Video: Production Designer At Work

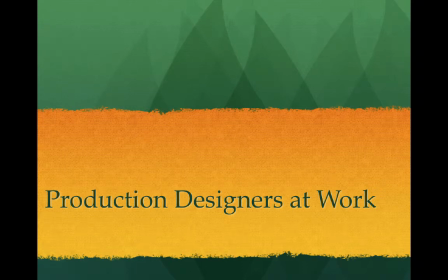0s
Okay, we've experienced the vision of a production designer in the work of Sarah Greenwood. Now, let's go through the workflow process of production design
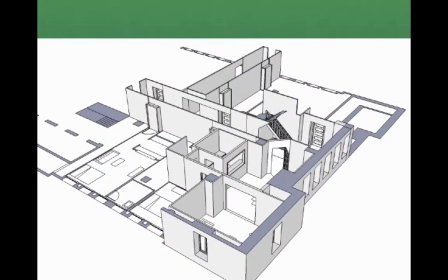11s
and let's follow Beth Mickle and her production design of Drive, the movie, and what she did to create the concept and execute it. In Drive,
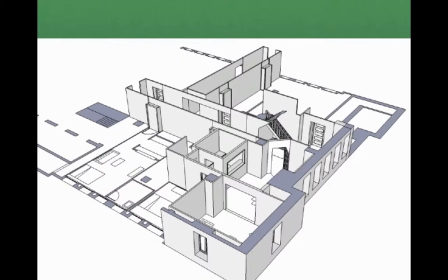25s
she designed the sets here of the apartment house and its hallways so it could be built in the studio.
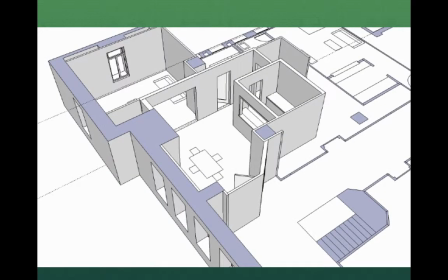33s
And she basically took computer assisted uh, design software, computer activated design software that would give the blueprint models for her construction team to build. And then she dressed the set with her SAC deck team.
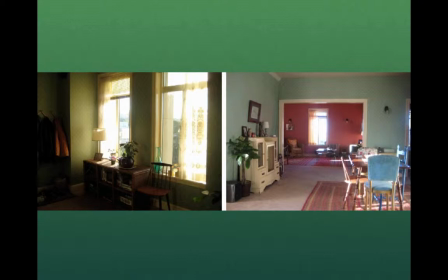51s
In Drive, she just wanted to create, as she says, a sort of fantasy version of LA where two characters meet and fall in love. And that's the idea that she based everything around. A beautiful love story between two characters, not a story about a pawn shop robbery.
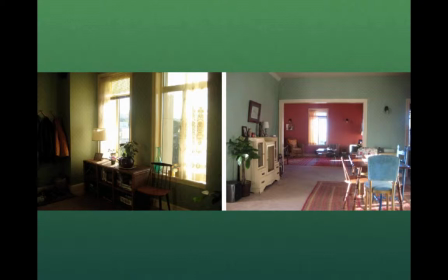65s
So, where these people lived was very important for her. And we distinguished between where she lived and where he lived, the darkness and the light, the brown tones and the pink tones, and the blue tones. So, it was very important for her in telling the story.
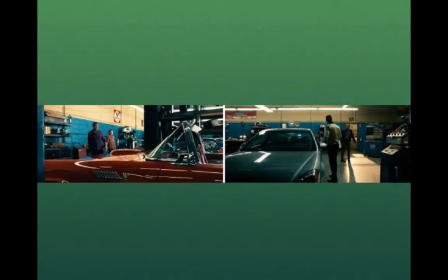81s
Um, as you can see in the auto shop here, the set deck was very important as far as comparing not only the color of the vehicle, but the environment that these people were working in.
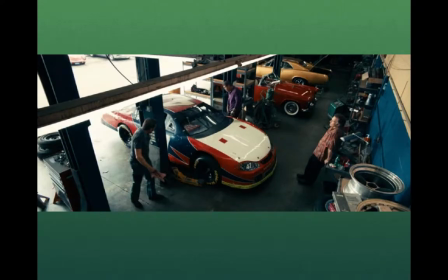96s
Uh, Here, from this aerial shot, we can see that they set it up so that these vehicles look vintage. This is not any common auto shop. This is a shop that's taking special either race cars or vintage cars.
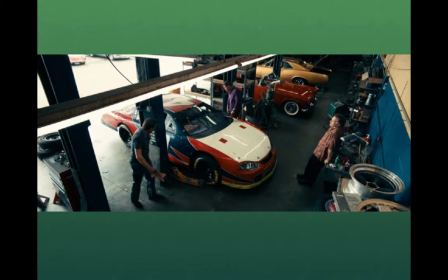112s
So it's a high-end shop just by the nature of the vehicles in it. And also look how clean the shop is too. So in the design here, it tells you somebody who's on the run has to get their car chopped and channeled, but it tells you that the sort of clients that this person
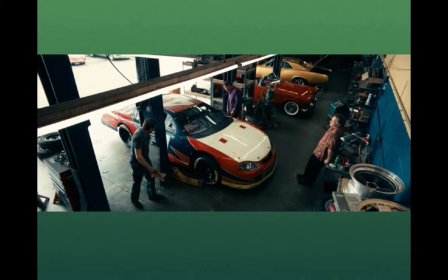130s
attends to are wealthy in the sense of people having fast cash that they got to get rid of very quickly.
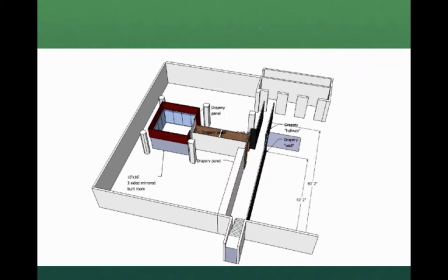138s
In the movie, she had to design a sort of a strip club atmosphere, and so she said she had some challenges here, but she found it was really exciting because she said um, the
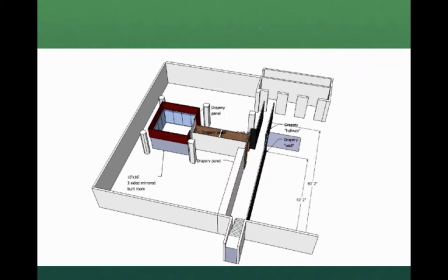152s
production designer told her, and she was the art director, like I said, the production designer told her, do something with mirrors. He likes mirrors, and he liked red drapery, and told her to play with it, and so they didn't have any money to do it. So what they did, she said, she ended up finding a ton of mirrors, and she built them in movable frames,
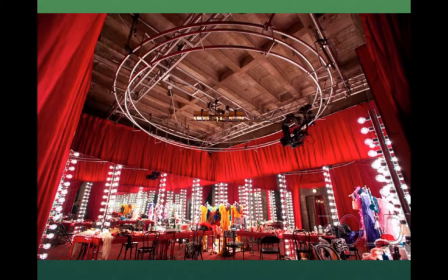171s
and then she drew it up as this big circular rim of mirrors so that they could hit each other and reflect back and forth. And they couldn't afford a ceiling, so they just had red drapery hanging all across the ceiling, and they found this great red carpet with swirling gold and jewel shapes on it, and used that as ground flooring.
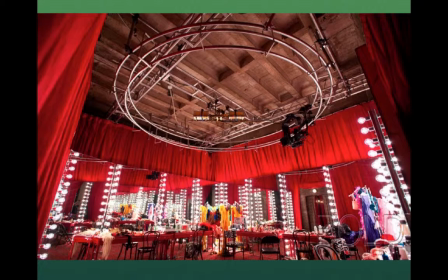188s
And finally, the set decorator, Lisa Sessions, found these beautiful dress lacquered tables, and it all came together in this image here that with the bulbs around the mirrors and the glittering mirrored set. And for Beth Mickle, she said this is her favorite set design for the whole movie,
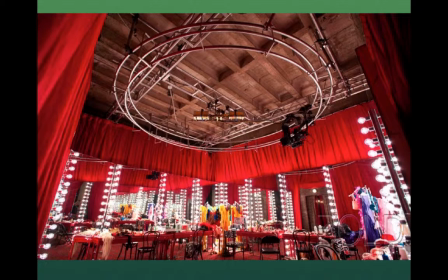206s
and it was primarily the set deck that really put it together, as you can see here. And she says, big thing with when you're choosing colors, you need to know what the lighting will be in the room.
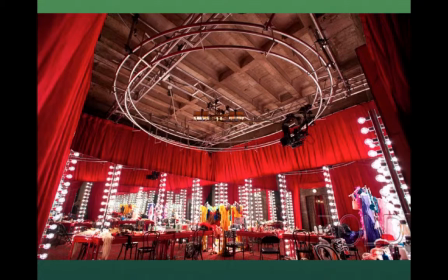217s
And so when you're working with the red and you figure out you got all these bulbs here, you can see how it's all going to finally appear for the camera, and then it will make it come to life.
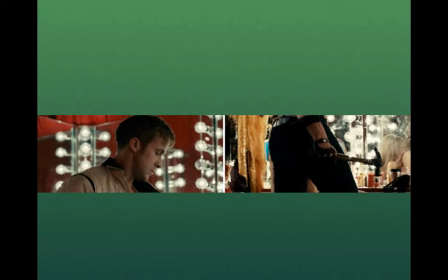229s
Here in our interior close shots, you can see that the cinematographer then sections off this wonderful set deck design that we've seen, and the character comes in his murderous equipment, and we get closer,
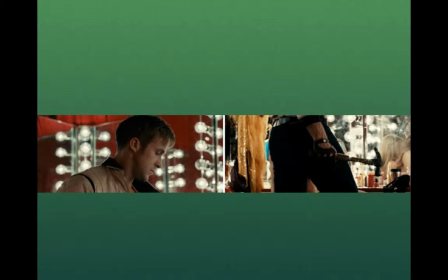245s
but we don't expand into the whole picture, but it still does its work.
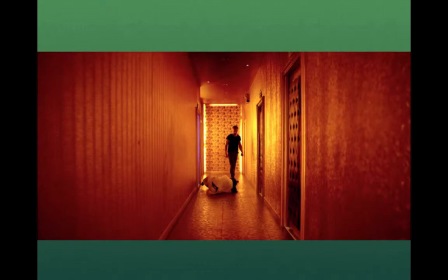249s
This movie had a sense of love and claustrophobia. I love this hallway scene that she's got here. It's all symbolic in the sense of colors
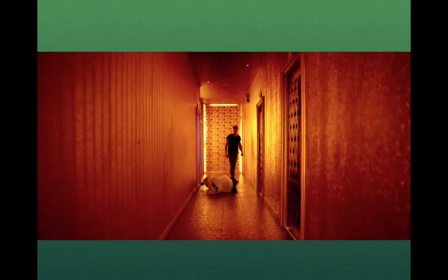264s
and doom that leads up to the final ending, but it's also quite beautiful and rich at the same time.
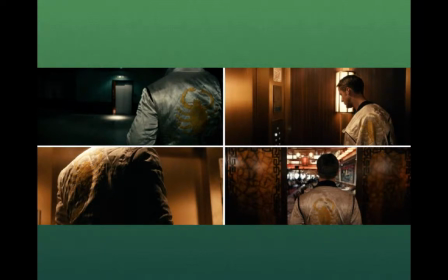269s
Um, and also when they were developing not only the claustrophobic long hallways, they were developing the weird costumes too, with the scorpion logo on the smoking jacket that just adds to that kind of
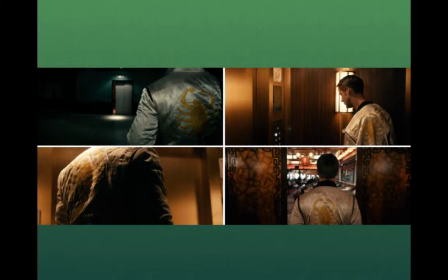287s
strange separate world that this character lives in. So when they found the place that they wanted to put
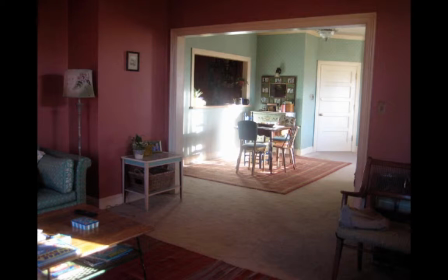298s
the lead actor Christina Hendricks in. They found a location that had pink walls and brown carpeting. So what they did was they went in and put in pale blue wallpaper with little gold medallions on it,
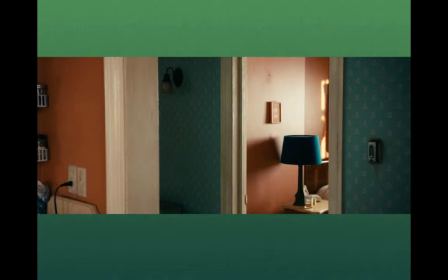313s
and they found that this contrasted nice with the pink floral patterns on the bed and everything, and it was a compliment. And the wallpaper complemented everything, and they aged it down to give it that slightly worn-in look.
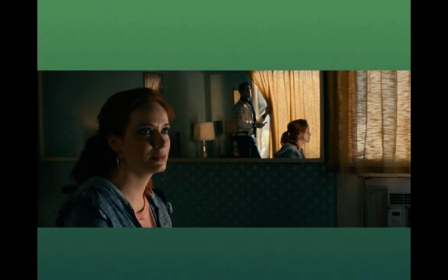328s
And then what they did after that, they added some mirrors into the room for the cinematographer to get some real interesting shots of Christina. So they take this entire room, they recreate it so they can give this rich interior yet very reflective atmosphere for the movie.
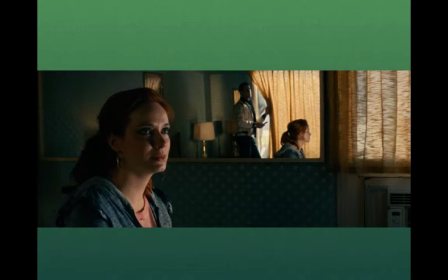347s
And it's all the set deck putting together the concept of a room they found, but they had to fit to the character herself.
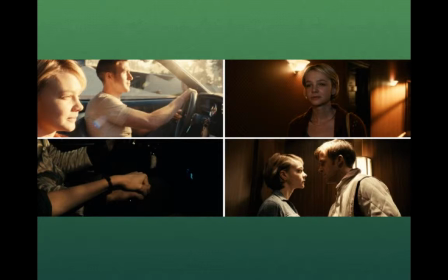354s
And in the movie Drive, of course, we have to have car scenes, and so you contrast the overexposed light of the car with the underexposed claustrophobia of the set decoration, and you have the dynamic of the risk and privacy of the love story of Drive.
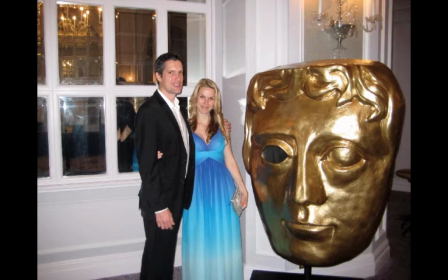372s
And at the end, you show up to the BAFTA Awards here. This is Beth Mickle in the award ceremony, showing that as a decorator, as a designer, there is the glory that everybody else shares in every department.
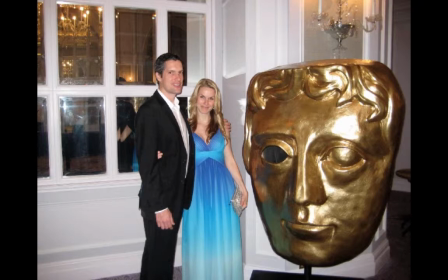389s
This is their particular ceremony and award acceptance.
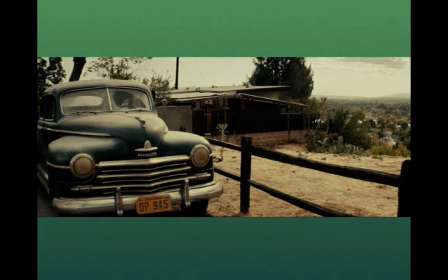394s
Here we have another set designer at work, and a man named Maher Ahmed, who's doing a movie here called Gangster Squad.
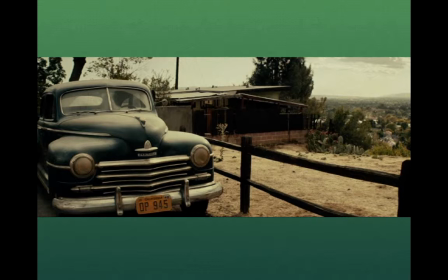409s
And I think I put this in here because it's very New Mexican, and it's not in New Mexico, but it's very close in that desert look, and that suburban desert look here. And his whole concept here is, he says,
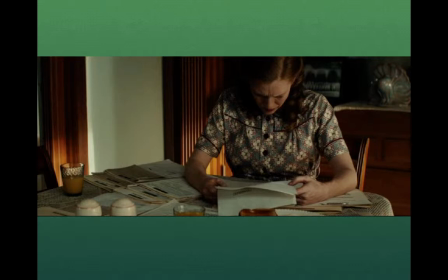424s
using digital light or digital cameras, he's very sensitive to how much light he needs. He doesn't need very much. He doesn't need to overexpose it, so he uses a lot of practical light to give it the atmosphere he needs for the movie. And then he adds in the set deck here, so if someone's worrying about their paperwork and the IRS work,
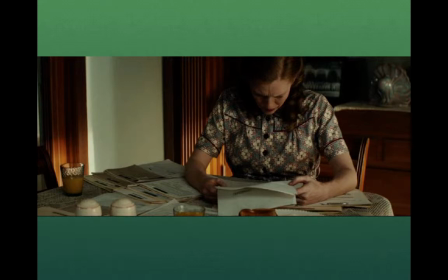443s
it's this profusion of paper against this semi-dark background that gives you this brooding sense of impending doom.
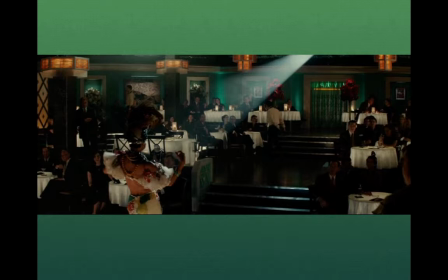451s
And he then contrasts it with a nightclub version that's very different from our Scorsese, who's got the big reds and the corpuscle look. This is more of a dark wooden, very underlit look.
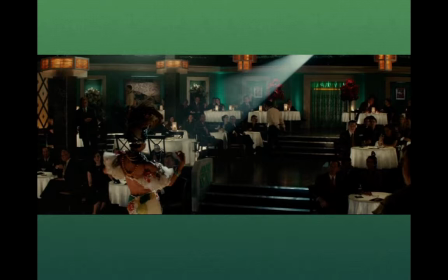468s
But again, going with digital cameras, he finds that he can get more of that three-dimensional sense by not overlighting, but underlighting. Let the practicals doing all the lighting for it.
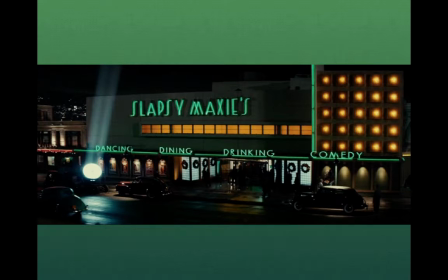480s
And when he takes a street, he has to redesign the exterior of the buildings to get to the time period. And so what they do, they come in and they put on their new neon lights. The facing is then redecorated. This is what set deck does.